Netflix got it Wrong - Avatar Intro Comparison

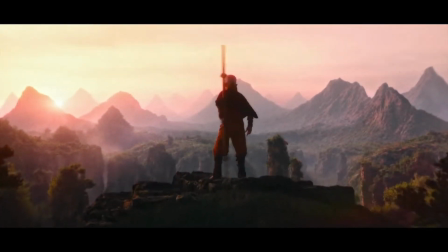(0:00)
The amazing thing about having a live action version of the Avatar series that not only tells the same story but almost has the same
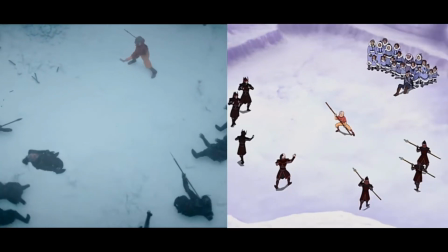(0:06)
scenes is that we have the rare opportunity to compare these scenes and see how little changes can make a big difference.
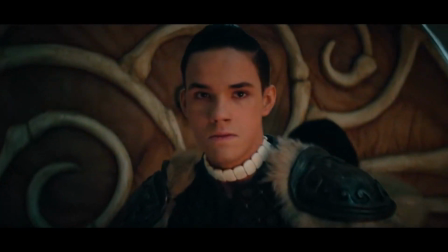(0:12)
In case it feels like I'm being a bit harsh on the new Netflix show, know that it's only because I deeply care about this series.
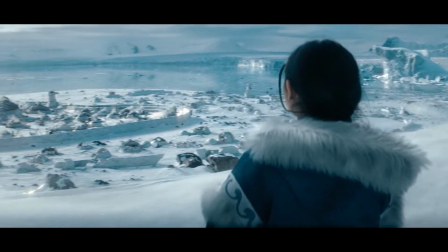(0:19)
In this video we will be focusing on the introduction of the story and its characters, so assuming you've watched episode 1, let's dive in.
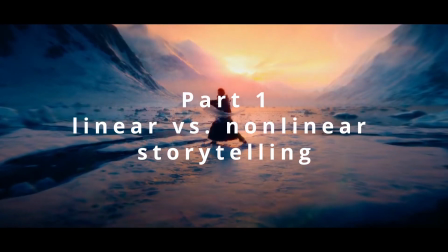(0:25)
Part 1. Linear versus non-linear storytelling.
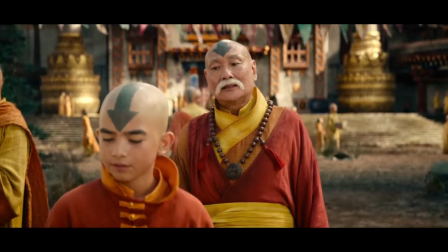(0:28)
The biggest difference in the story introduction of the Netflix series to the original is that the Netflix show chose to tell its story chronologically,
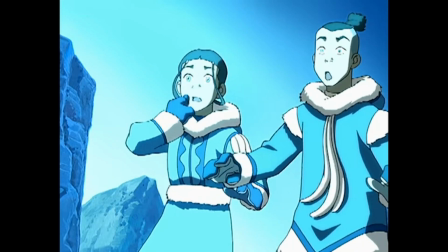(0:36)
whilst the original starts at the Southern Water Tribe with Aang already stuck in the ice, and then we get flashbacks to the time before the war.
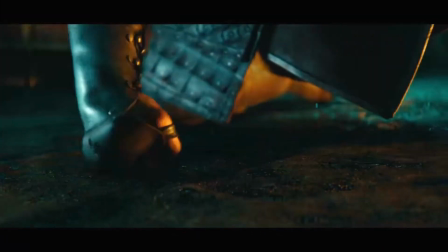(0:43)
The Netflix show starts with a little action scene, giving us a glimpse of how Bending will look and feel in this movie.
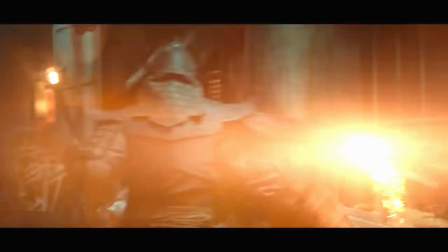(0:49)
And credit where credit is due, Bending looks so much better than in the Avatar movie. Thank you for that, Netflix.
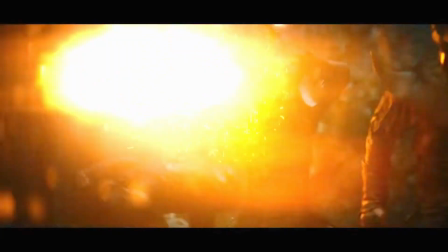(0:54)
This scene is in so far unique that it is actually completely new.
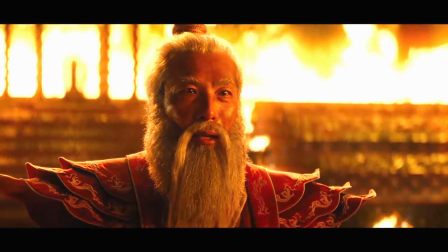(0:58)
There is no counterpart to this scene in the original, but it sets up the war and the ruthlessness yet cleverness of the Fire Nation quite nicely.
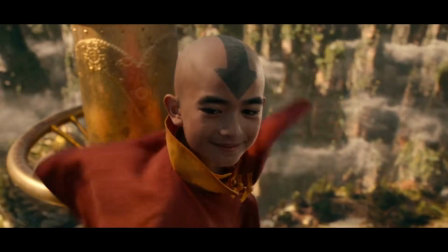(1:05)
So Netflix is starting off strong. After this scene, we meet Aang at the Southern Air Temple. We find out about his childhood, that he's way better at airbending than other kids of his age.
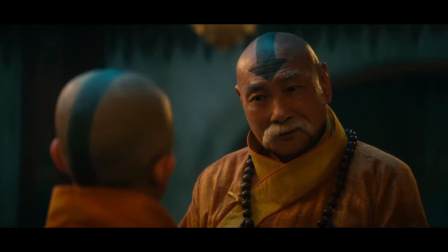(1:14)
We also find out that he's the Avatar.
You are the Avatar.
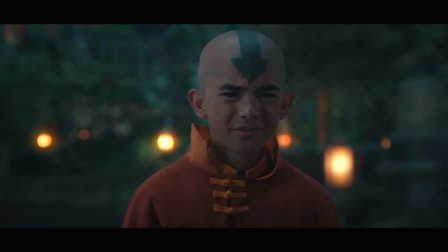(1:20)
Yeah, just like that, but more on that later.
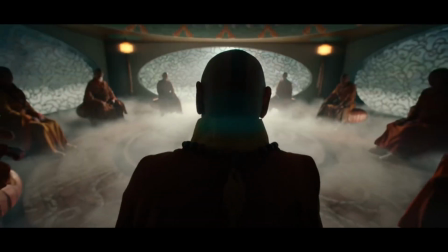(1:23)
We found out that his mentor Kyatsu isn't allowed to teach him anymore and that Aang has to learn the 4 elements now to stop the war.
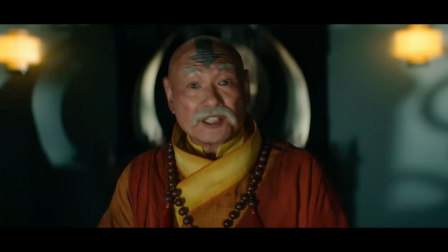(1:30)
It's basically a huge info dump on the audience.
We can't ask this of him.
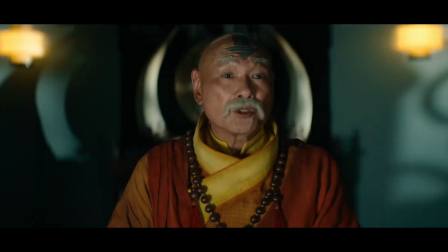(1:35) He's powerful, but there's much he still needs to learn. He needs to know who he is. The role of the Avatar is a heavy responsibility.
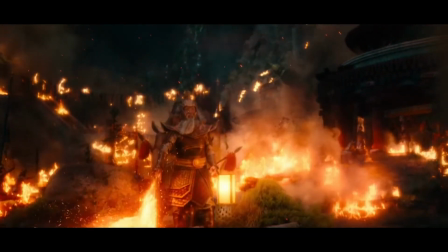(1:40)
Then the Fire Nation attacks and all the airbenders die, who we, the audience, just met, so I'm not sure how we're supposed to feel about that. The scene didn't really move me personally. Aang then gets caught in a storm, emergency freezes himself, and boom, 100-year time jump.
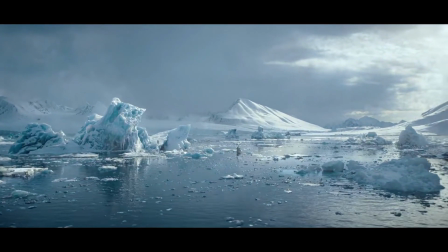(1:56)
It's only now, after over 20 minutes into the episode, that we meet our other 2 protagonists, Katara and Sokka.
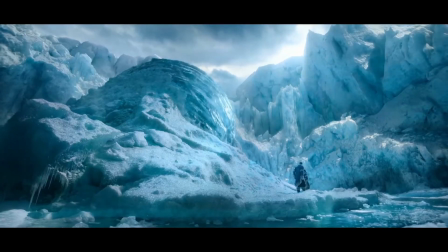(2:01)
They get a short introduction and then discover Aang in the iceberg. And this is where the original series started.
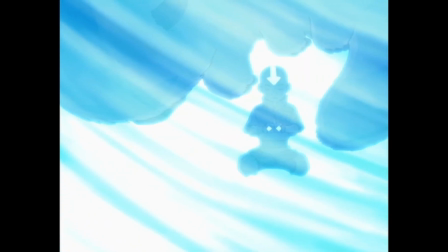(2:07)
It starts with Katara and Sokka discovering Aang, and in the course of the episode we find out that he's the last airbender,
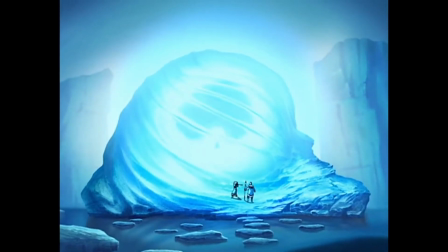(2:13)
that he was in the ice for 100 years, and that there's a war.
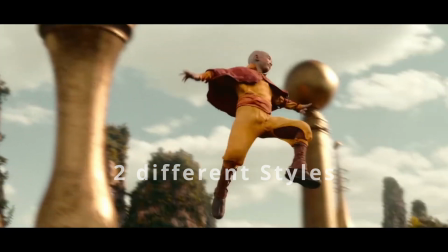(2:16)
Now, objectively speaking, these are 2 different styles of telling a story, and each style has its advantages and disadvantages.
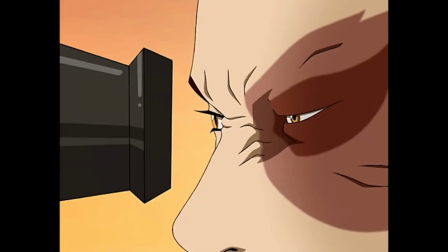(2:23)
So I would be happy to hear your thoughts on which style you preferred. I personally preferred the non-linear storytelling of the original for 3 reasons.
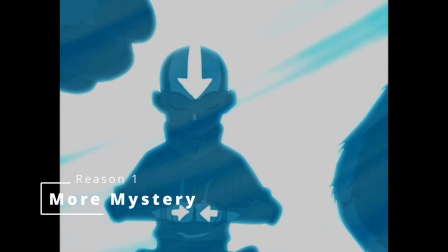(2:31)
First, the non-linear style creates more mystery.
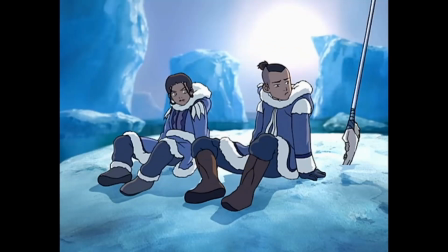(2:35)
By starting the series with Katara and Sokka, we, the audience, and these 2 characters have kind of the same knowledge about the world.
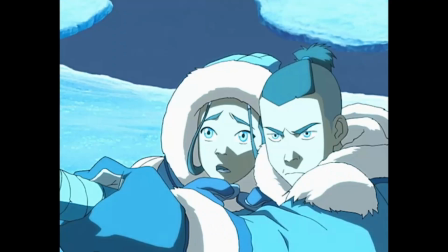(2:42)
So when they meet Aang in that iceberg, they wonder just as much as we do who he is, how he came there, and what all of this means.
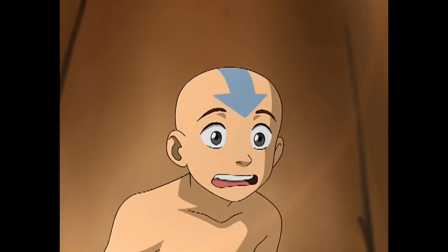(2:50)
And then they want to find all of that out. And at the same time, Aang wants to find out where he is and what the hell happened and why everybody is suddenly so different.
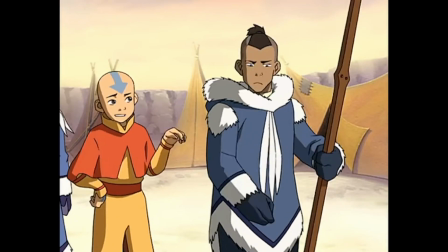(2:59)
And because the audience is wondering the same thing, it creates that connection between the characters and that mystery of wanting to find out more of what all of this means.
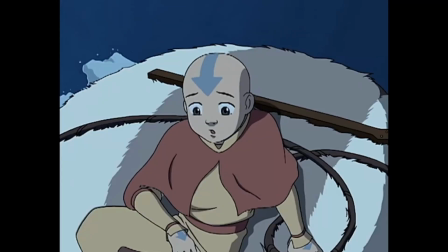(3:07) Any idea what happened to the Avatar? I knew people that knew him, but I didn't.
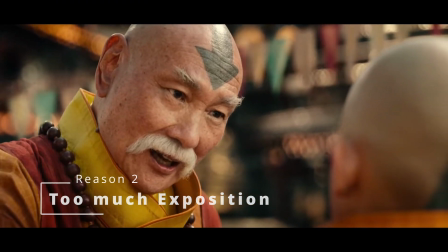(3:11) Sorry.
Second, the linear storytelling style forces the Netflix show to go through a lot of exposition right at the start,
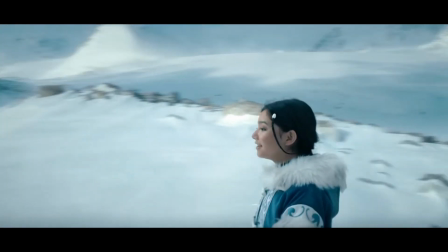(3:18)
because the story the series actually wants to tell is 100 years in the future.
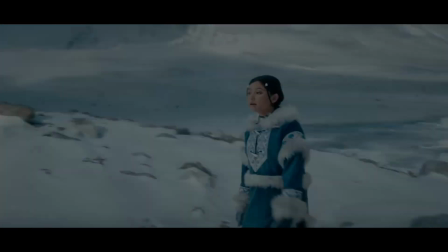(3:23)
But when you want to tell the story in a linear way, you have to start before the war starts,
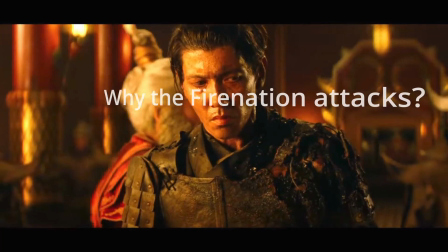(3:29)
so you have to go through the entire war setup, why the Fire Nation attacks, what the Fire Nation's plans are.
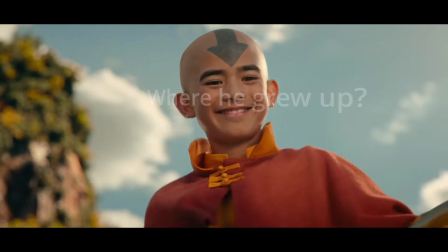(3:34)
You have to set up Aang's childhood, where he grew up, who he is, why he's special. You have to go through all of that exposition, and then you have the action scene, the Fire Nation actually attacks,
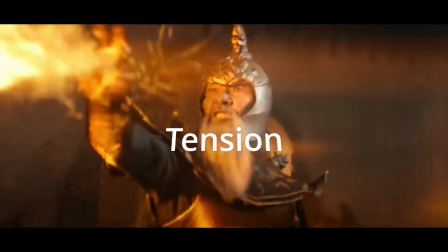(3:45)
the war starts, and you have that tension build up, and then you have 100-year time jump,
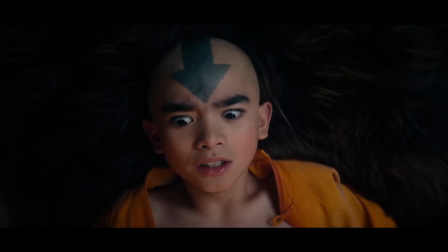(3:49)
and after 20 minutes into the show, the tension is kind of reset, whereas in the original,
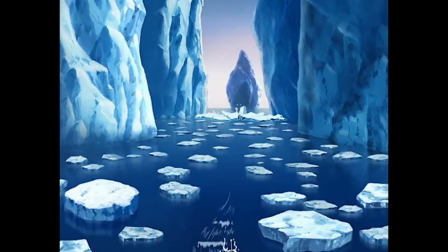(3:54)
you start off more slowly and you can join Aang, Sokka, and Katara kind of in their daily lives,
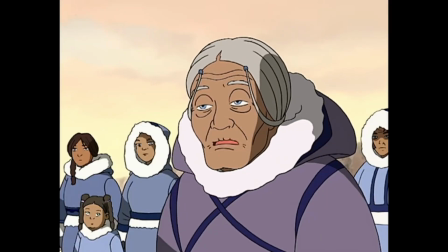(4:00)
but a bit of exposition about what happened 100 years ago is kind of sprinkled into the episode.
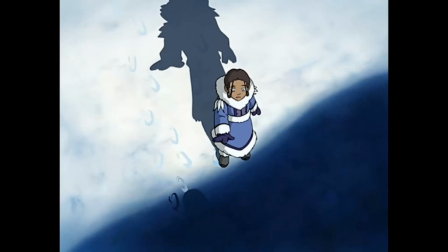(4:06)
And every time you find out another detail, the tension kind of builds up about what all of this means in the long run.
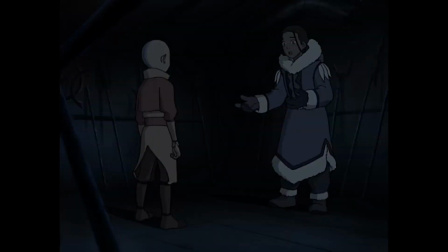(4:12) Think about it. The war is a century old. Somehow, you were in there that whole time.
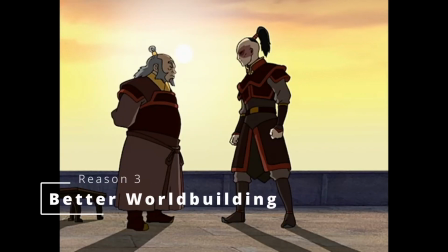(4:19) It's the only explanation.
And third, I think the non-linear storytelling style of the original makes the world of Avatar easier to grasp.
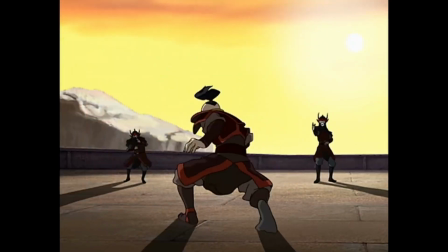(4:26)
I guess it depends on who you're making the series for. Is it for die-hard Avatar fans or for everybody?
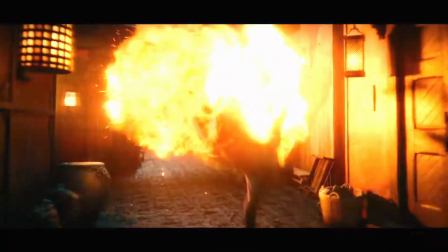(4:32)
I think the action scene at the beginning is great for fans because we already know what bending is and that there's an Avatar and all of that.
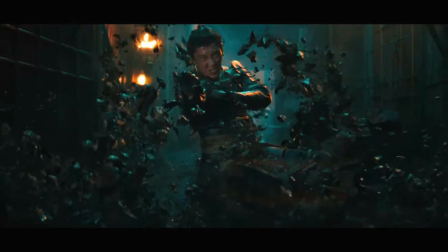(4:40)
So we just get an energetic start into the show and see how the bending is going to look and feel in the series, which is great.
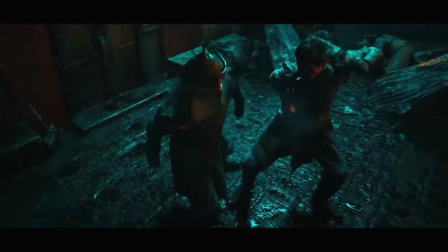(4:47)
But for newcomers, I think it will probably feel a bit overwhelming. Whilst in the original we get a slow introduction into bending,
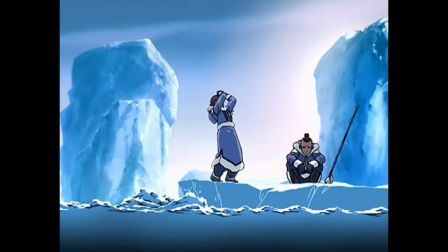(4:54)
and Sokka as a normal person grounds everything in reality. We start seeing Katara influence the water around her, and Sokka calls it water magic.
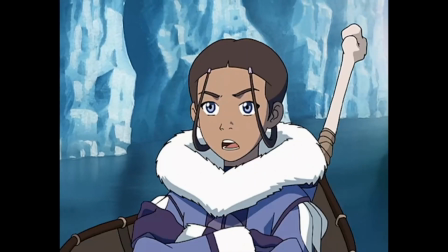(5:02)
So we don't know if everybody can bend water or if it's just Katara.
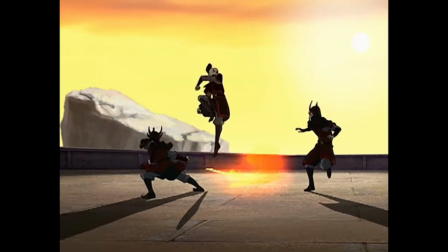(5:07)
There are all these questions. And then we see Zuko on the ship bending fire. So it's like, oh wow, there are people that can bend fire.
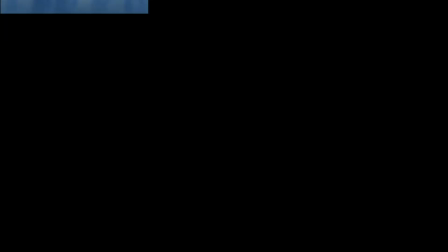(5:13)
And then they call Aang the Last Airbender. So it's like, oh, there's waterbenders, I guess, firebenders, airbenders.
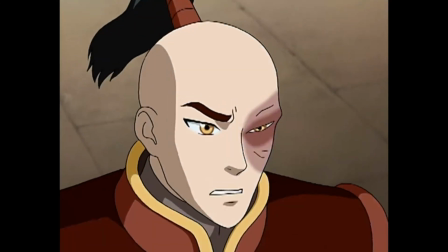(5:18)
It's a slow introduction, and it kind of builds up, and you kind of learn more about bending as the episode goes on, and you can develop your own feel for it, which is, as I said,
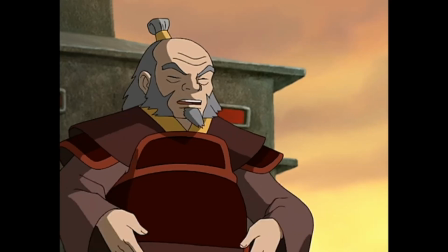(5:27)
at least a lot better for newcomers.
Firebending comes from the breath, not the muscles.
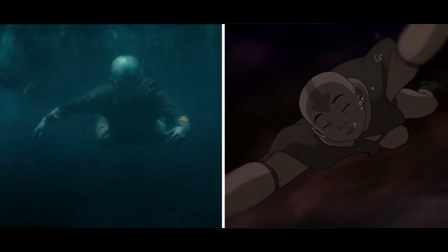(5:34)
Part 2. The details. Oh, the details. Because the Netflix show and the original share so many of the same scenes,
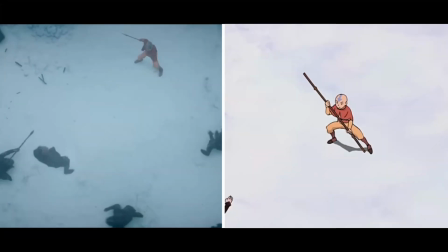(5:42)
I noticed so many little details that the Netflix show changes that still had a huge impact on the feeling and meaning of the scene.
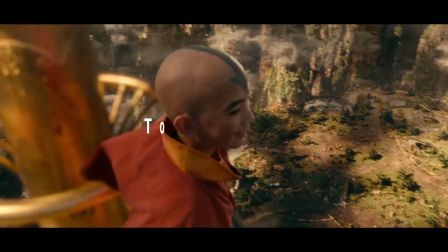(5:51)
And now I want to share with you my top 4 details.
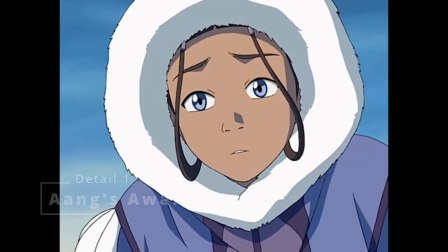(5:54)
The first detail is that in the original, Aang wakes up in Katara's arms, and in the Netflix show, he wakes up alone.
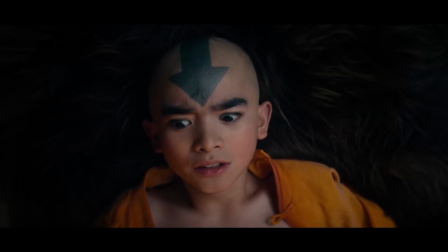(6:01)
I wonder if the Netflix show did this on purpose or if it just kind of happened,
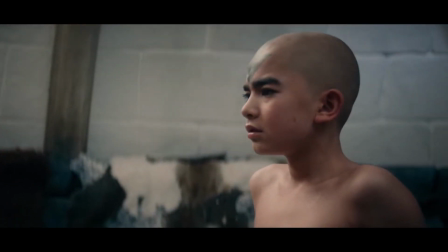(6:05)
because if they also want to build up that relationship between Aang and Katara, why would you take away that first meeting,
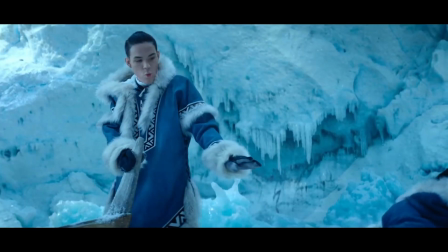(6:12)
that first impression, that first look on Aang's eyes? Doesn't really make sense to me right now.
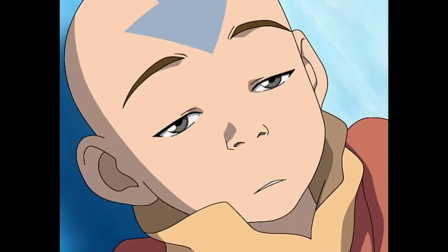(6:17) What is it? Will you go penguin sledding with me?
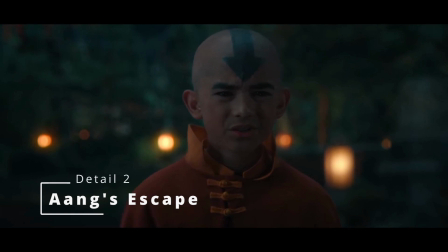(6:22)
The next detail, I don't know if I even want to call it a detail because it's a huge change.
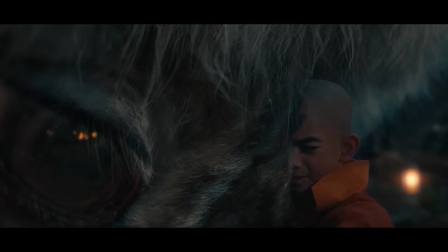(6:27)
In the Netflix show, before the Fire Nation attacked the air nomads, Aang didn't really run away.
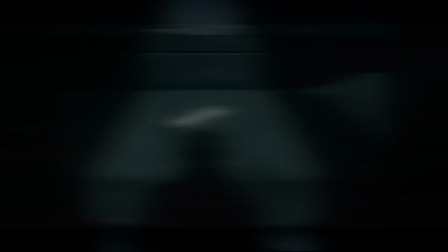(6:33)
He just wanted to take a short flight to think. And in the original, Aang didn't just want to go on a little flight, he actually ran away.
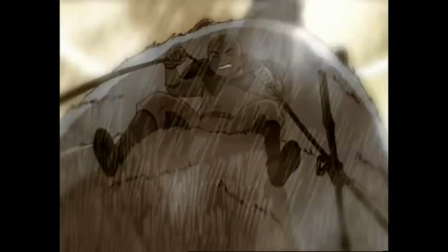(6:42)
And of course, having Aang run away and then not being there as
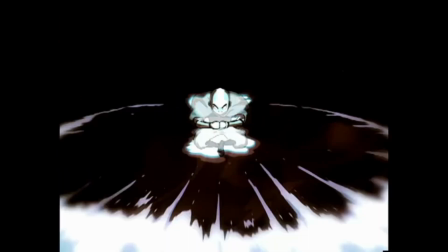(6:47)
the Avatar to protect people from the Fire Nation is a huge difference between,
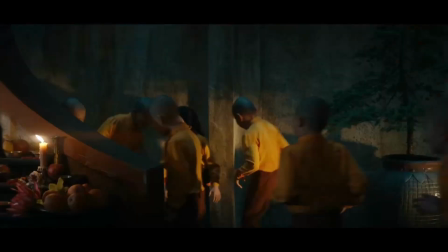(6:52)
oh, he didn't really do anything wrong, it was lucky that he wasn't there, because he didn't really want to run away, he would have come back, so he did nothing wrong.
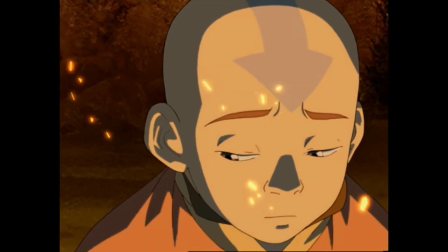(7:00)
It takes that whole dynamic where later in the Avatar series there's a whole episode where he unveils that he ran away and how much that haunts him.
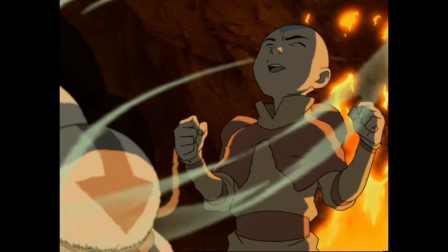(7:09)
And the Netflix show just took that away, and I don't understand it.
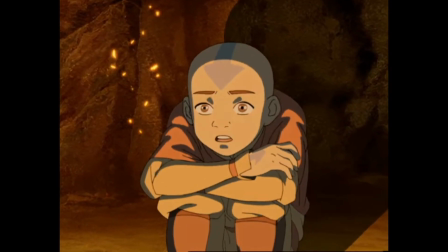(7:14)
If anybody out there knows why they did it, please let me know in the comments below.
Fisherman was right.
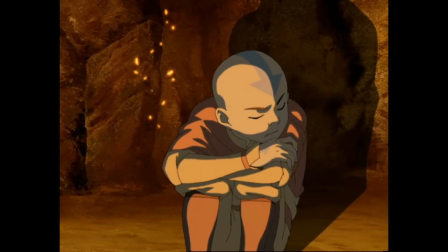(7:19) I did turn my back on the world. You're being too hard on yourself.
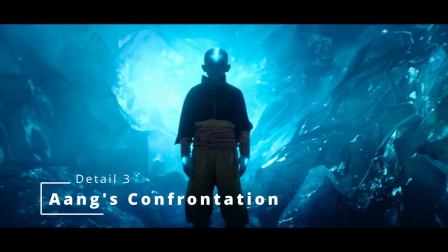(7:23)
The next little detail I noticed isn't actually one specific scene, but the difference that in a Netflix show,
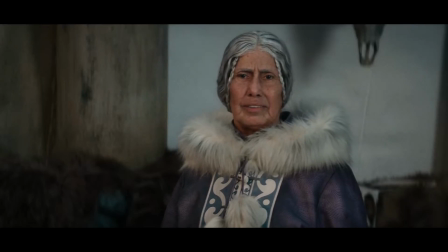(7:28)
Aang instantly gets confronted for being asleep for 100 years, versus in the original, he learns it bit by bit.
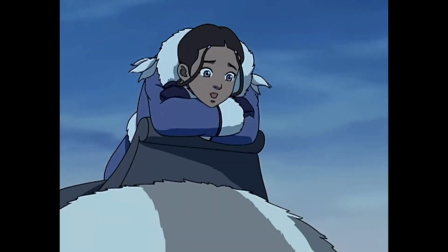(7:35)
People want to confront him, but he always dodges the question with his playful attitude.
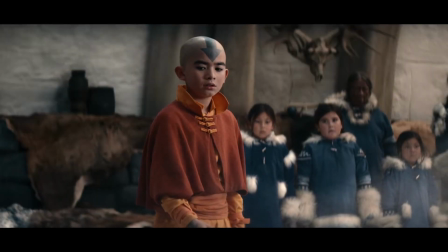(7:43) 100 years ago. Are you okay?
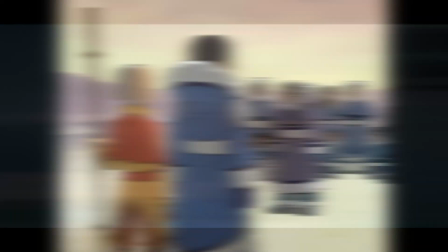(7:50) 100 years. Well, no one has seen an airbender in 100 years.
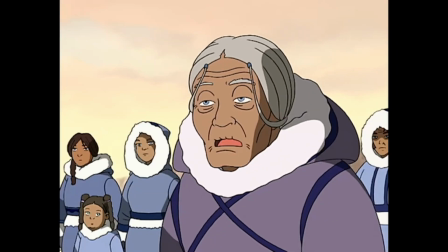(7:55) We thought they were extinct. Check again.
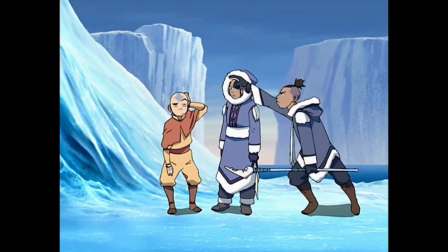(8:01)
And learning it bit by bit is a lot more engaging and creates mystery. And in the Netflix show, it's just like, okay, there's now a confrontation scene.
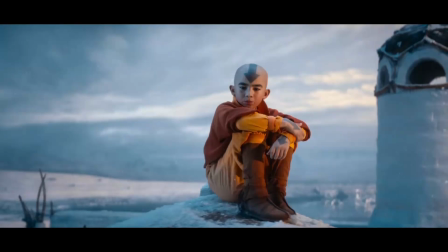(8:10)
Aang learns it, and yeah, now he knows. And we know. So it's more like checking a box.